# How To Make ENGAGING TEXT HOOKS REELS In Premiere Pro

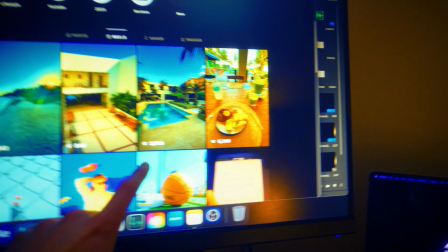So since you guys have been loving these hooks, I mean, look at this. That one's got 9,000, that one got 2,900, 5,000.
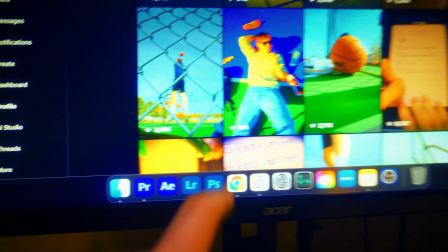I mean, these hooks have been getting us going crazy with the like 8 grand, like, god damn.
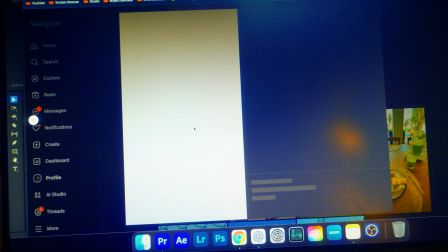These hooks are going crazy. These ones right here. If we go to the next one. This one is doing really well. These type of hooks that you guys have been loving, these typography hooks. So in this video, I'm gonna show you guys exactly how to get these engaging typography hooks. And make sure to stick on through this entire video because this video is going to change the way you create typography hooks. And if you guys like these new kind of vlog type of videos, like, dude, look at the fit I'm wearing right now.
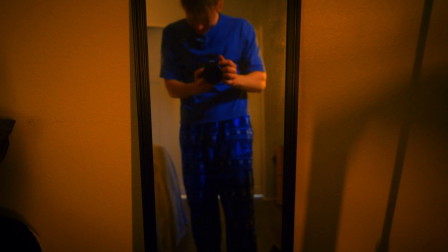Yo, what the fuck? What the fuck? This is what I wear, guys.
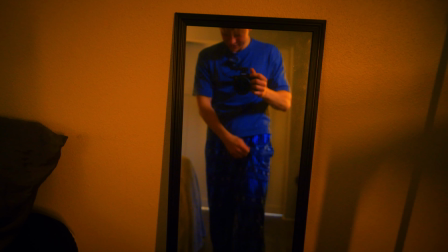If you ever wonder, this is what I wear 24/7 under this nice ass t-shirt.
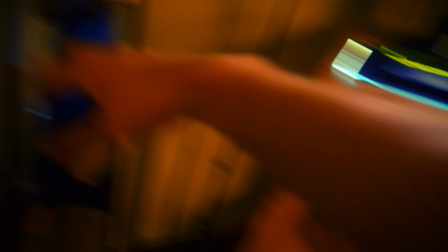Some clean pajamas. Well, without further ado, let's get straight into this video. So to make an engaging hook, you need to follow this like kind of rule of thumb that I like to follow each and every single time I do my videos.
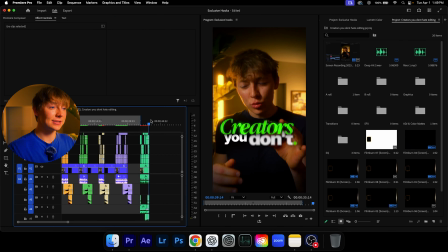My camera's a little fucked up. There we go. And what I like to follow is basically one, is that there is a zoom.
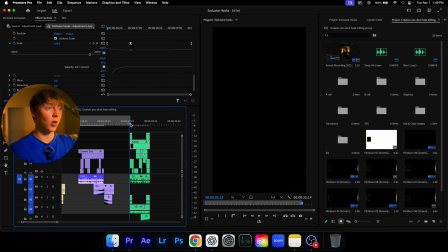I mean, I can turn this layer off and you'll see in this one, you can see the before and then here's the after.
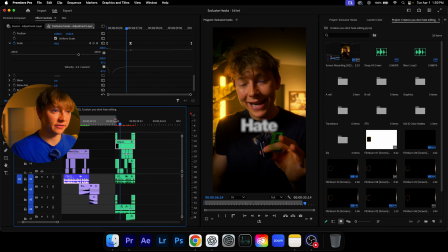Like, creators, you don't huge difference. Because you can see in this video too, when I play it, there's no zoom.
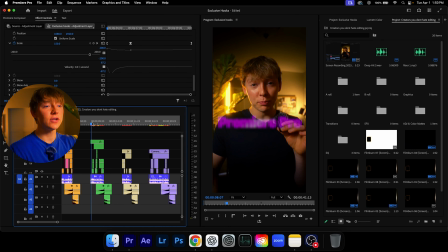It doesn't really add a lot of like spice to the video. Same with this one. There's not really any like zoom.
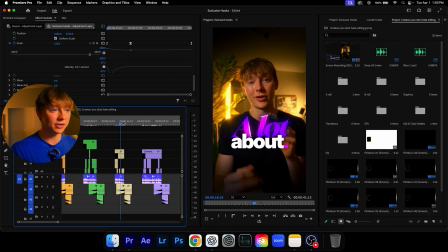Like, I don't think you guys realize how much a zoom actually plays in part with making an engaging typography hook.
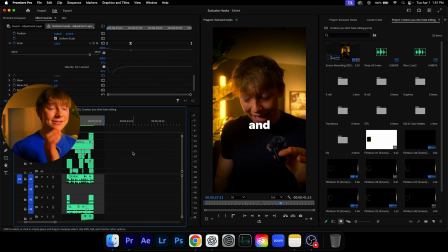So make sure that you are using zooms to your full advantage when you are making these typography hooks because they play a huge factor in them. Now, the next thing I like to do to make these typography hooks very engaging is use some kind of flash transition just to, when the viewer is constantly scrolling, I like to kind of make something that's bright or flash because when you really think about it, like when you get out of bed, let's just say in the morning, for example, if a bright light hits your eyes, you're gonna be like, whoa, you know, like, whoa, you're gonna kind of have to like stop, think a little bit. It really takes all of your attention and all your thoughts in your brain go exactly to that. So that's kind of my mindset on why I like to use these transitions.
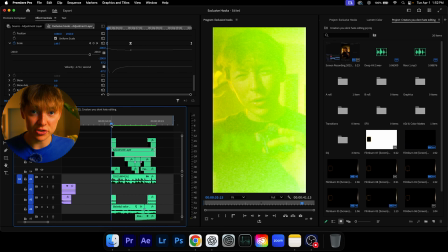It just kind of breaks the scroll. Not everyone always uses them. So just something to consider when you are making these videos. It's really a no-brainer. And the next thing, obviously, to make a very engaging high typography hook is your font choice and also the effects that you're putting to it.
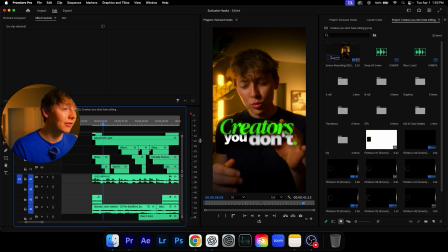You can see that in this video, I actually really love this kind of, this shine effect that's on it.
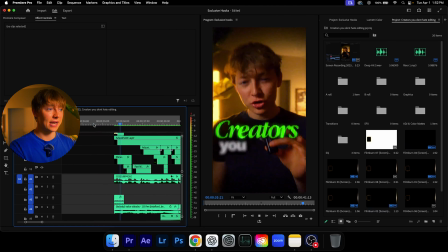That's what I like to call it. It's my shine effects. And all these like these animations, you can see like this animation kind of like slides up with a blur.
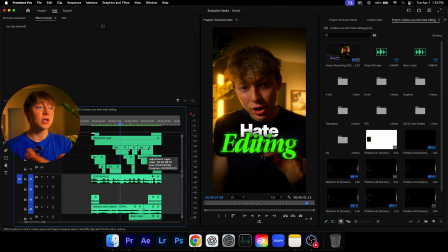Same with these right here. You can tell like that really smooth cinematic kind of animation that editing does. It really brings a kind of like a type of like high quality feel, and that's really what's going to make that viewer keep and stick in watching and make it highly engaging.
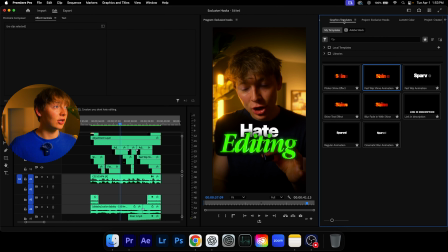Now, you guys can just easily come over to my graphics and templates and then just drag and drop, let's just say, one of these shine effects.
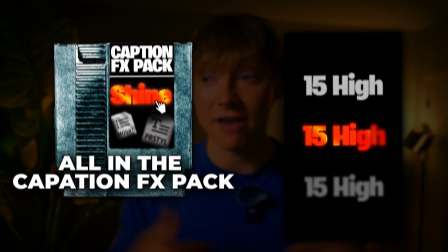If you go in the link in the description and grab the Captions FX Pack, and we can basically recreate this really quick.
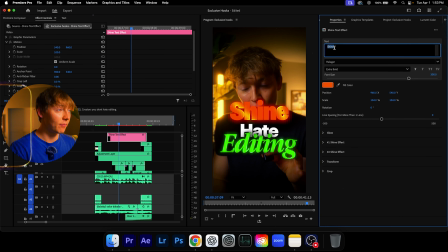I'll just come into here and go properties. I'll do editing, editing, editing. I need to have the exact same font. I also have all the fonts that I use, and the only 15 fonts you'll ever need to use in your entire career in that pack also.
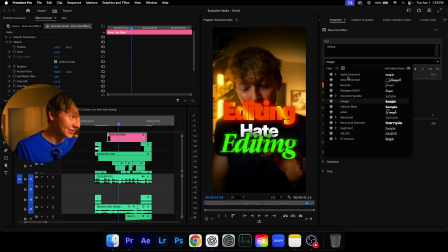So it's really just a no-brainer. It saved me countless hours and it does for everyone else. And I don't have to ever think about it ever again, but I'm pretty sure it's this Apple Garamonts. If I do that, yup, wow, I got it right away. And for this green effect, let's just come over here, go to the green, and you can see that's not really.